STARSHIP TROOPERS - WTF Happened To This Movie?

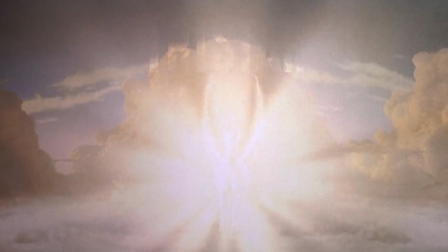(4:10)
Initial estimates pegged the budget at $90 million, which made the executives at TriStar and its home at Sony, quite hesitant.
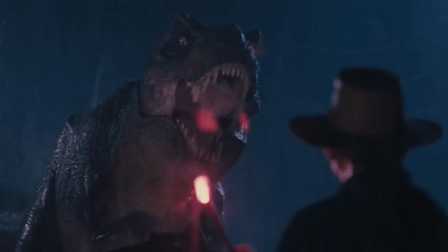(4:18)
For comparison, bringing the dinosaurs of Jurassic Park to life in 1993 cost 63 million dollars,
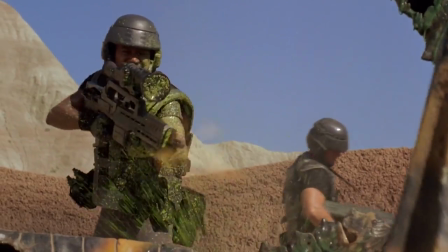(4:25)
while Independence Day had a budget of 75 million dollars. Frustrated by the lack of progress, the team decided to make what would be known as the Bug Test,
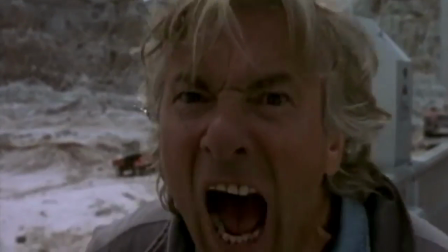(4:34)
a proof-of-concept video showcasing a live person interacting with Tippett's CG aliens.
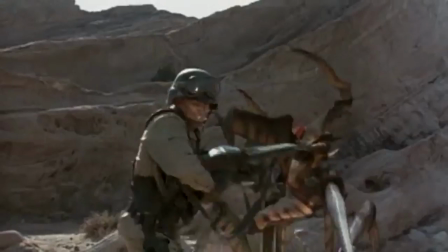(4:39)
Verhoeven took a day off from Showgirls to shoot a scene with a soldier, played by Olympic gymnast Mitch Gaylord, blasting an arachnid before he meets a messy demise.
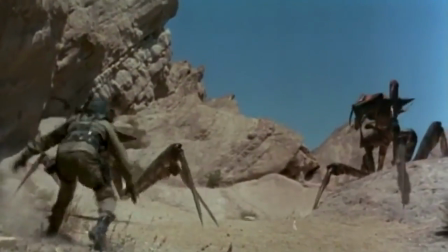(4:48)
The effects took several months for Tibbetts' team to complete, but the demo impressed the studio enough for the project to take the next steps.
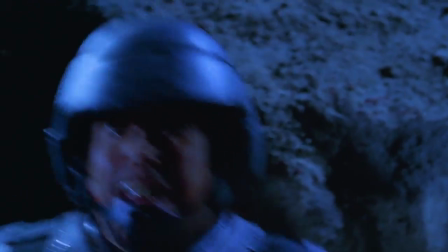(4:54)
The filmmakers were allowed to continue as though they were in standard pre-production, but TriStar and Sony still refused to officially pull the trigger.
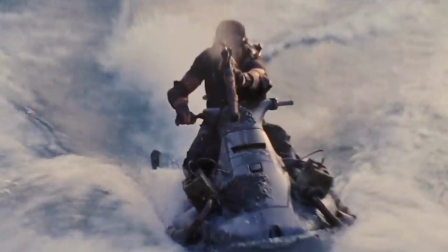(5:02)
Nobody wanted a repeat of Waterworld. The soggy 1995 Kevin Cosner vehicle that had notoriously inflated to a cost of $175 million dollars,
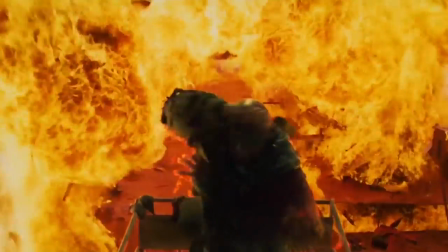(5:11)
and didn't gross even half of that at the domestic box office.
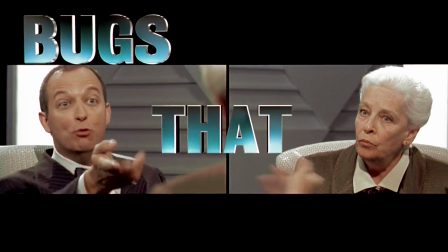(5:18)
And so Starship Troopers languished in a state of studio uncertainty for nearly a year after the
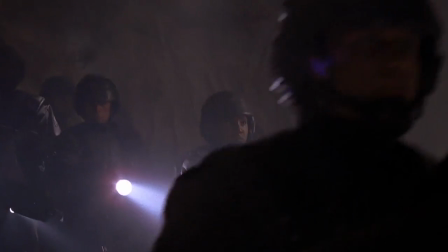(5:25)
bug test as Sony waffled over the budget and searched for a corporate partner to share the movie's exorbitant cost.
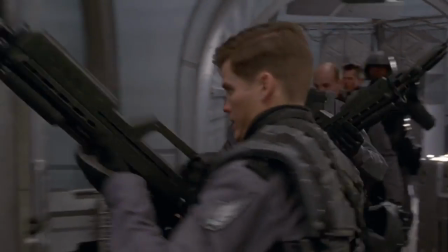(5:31)
With input from Verhoeven, who by his own admission never finished reading Heinlein's book, Neumeier continued turning the screws on the movie's script.
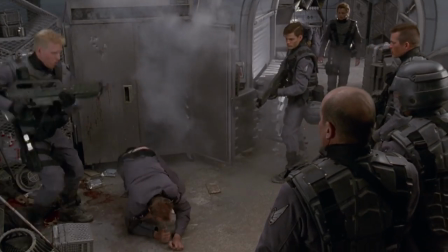(5:39)
Excised from Heinlein's novel and the adaptation were numerous significant elements,
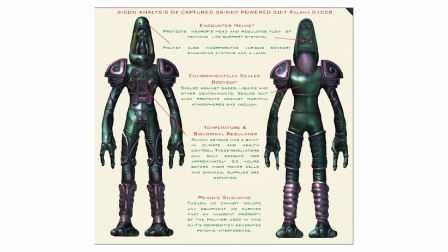(5:43)
including a second alien enemy race of green humanoids called Skinnies, and the personal drop capsules that delivered soldiers to the battlefield.
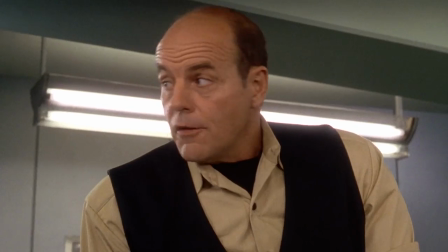(5:51)
Characters were removed, added, or combined, such as the fusion of Rico's teacher Jean Dubois and Roughneck's leader Lieutenant Ratchick.
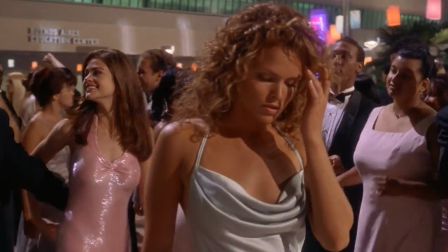(5:59)
And the book's male Dizzy Flores was merged with the script's original love interest character, a girl named Ronnie.
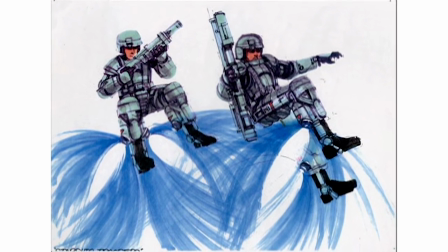(6:05)
Also eliminated was The Bounce, special hardware that allowed soldiers to spring high into the air where they could survey the area and open fire on enemies from above.
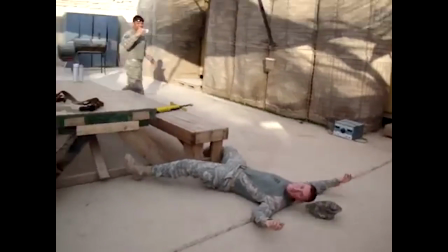(6:14)
Verhoeven wasn't convinced that audiences wanted to see an army on pogo sticks, preferring instead to keep troopers literally grounded.
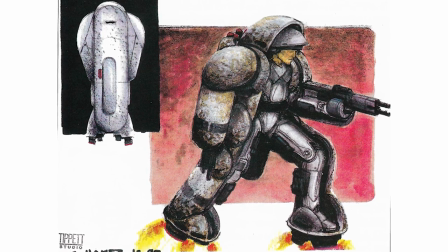(6:22)
Perhaps the most notable omission, at least with fans of the novel, was power armor.
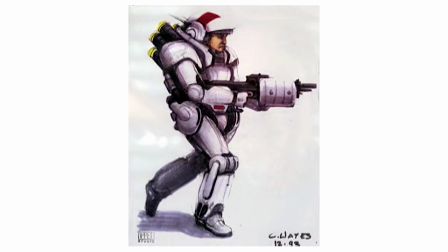(6:26)
These mechanical exoskeletons could give soldiers enhanced strength and technological advantages,
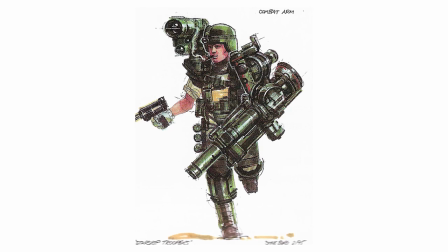(6:32)
and in Heinlein's own description, made the wearer look like a big steel gorilla armed with gorilla-sized weapons.
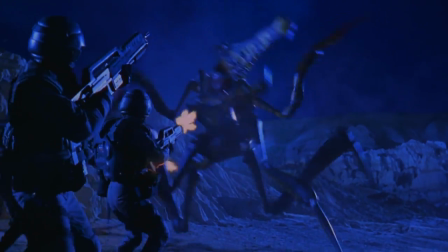(6:38)
But as much as the filmmakers wanted to include power armor, they couldn't justify the cost or the conceptual inclusion,
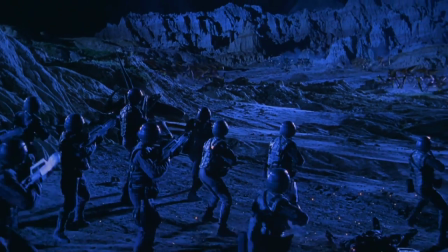(6:45)
and instead put their focus on gritty battlefield combat to make the movie feel more like World War II in space.
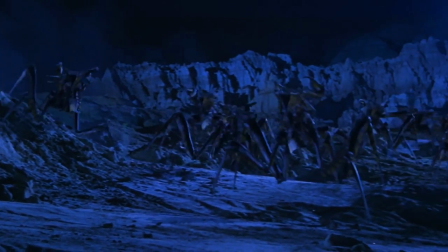(6:51)
As for initial concerns over the book's militant overtones, they decided to lean into it for the movie,
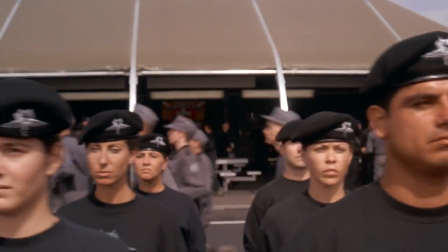(6:57)
playing up those aspects to the point of extreme satire with hopes that audiences will be able to read
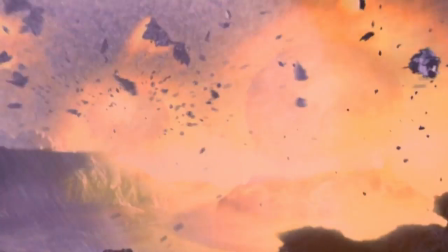(7:02)
further than the explosive action and flashy special effects to see the filmmaker's subversive intent.
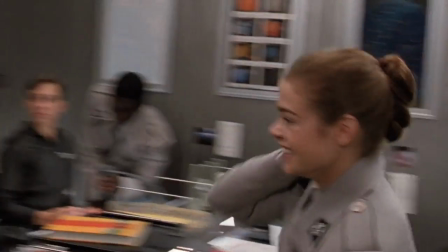(7:07)
Finally, in late 1995, as Verhoeven completed Showgirls,
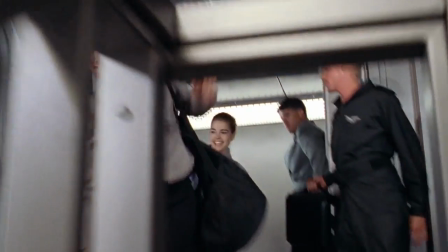(7:12)
Disney agreed to partner with Sony to make Starship Troopers, splitting the cost in exchange for foreign distribution rights.
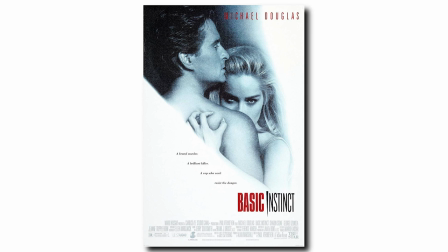(7:18)
Alan Marshall, who had produced Cliffhanger, Jacob's Ladder, and Basic instinct, came on board to share producing responsibilities with John Davison.
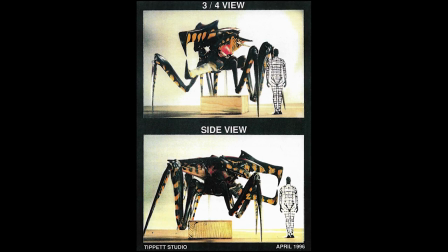(7:26)
Phil Tippett and his studio colleagues continued to refine and visualize the antagonist, and prepared for the gargantuan task of creating a vicious insectoid army.
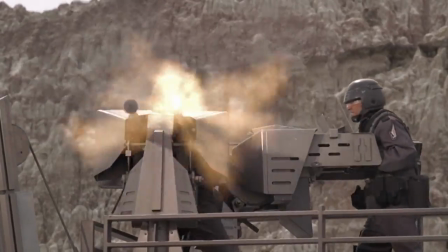(7:35)
Verhoeven didn't want the bugs wielding guns nor technology, so the designs incorporated biology as weaponry.
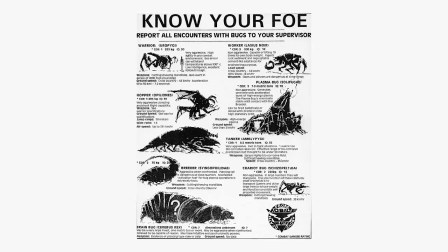(7:41)
This resulted in a whole catalog of lethal enemies that were never mentioned in Heinlein's novel, like the decapitating hopper bugs,
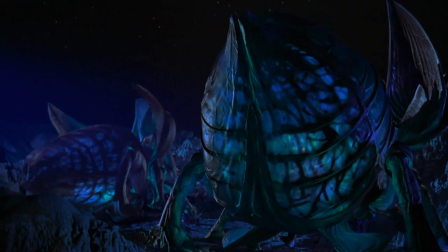(7:49)
acid-throwing tankers, and the enormous plasma bugs capable of launching destructive artillery into the upper atmosphere.
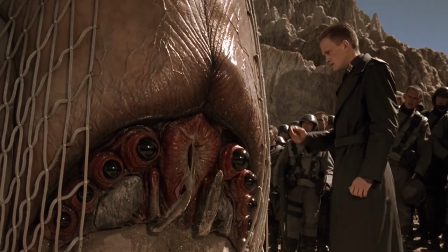(7:56)
Their idea was for the bug hierarchy to parallel humans, with detached leaders on top and mindless killers at the bottom.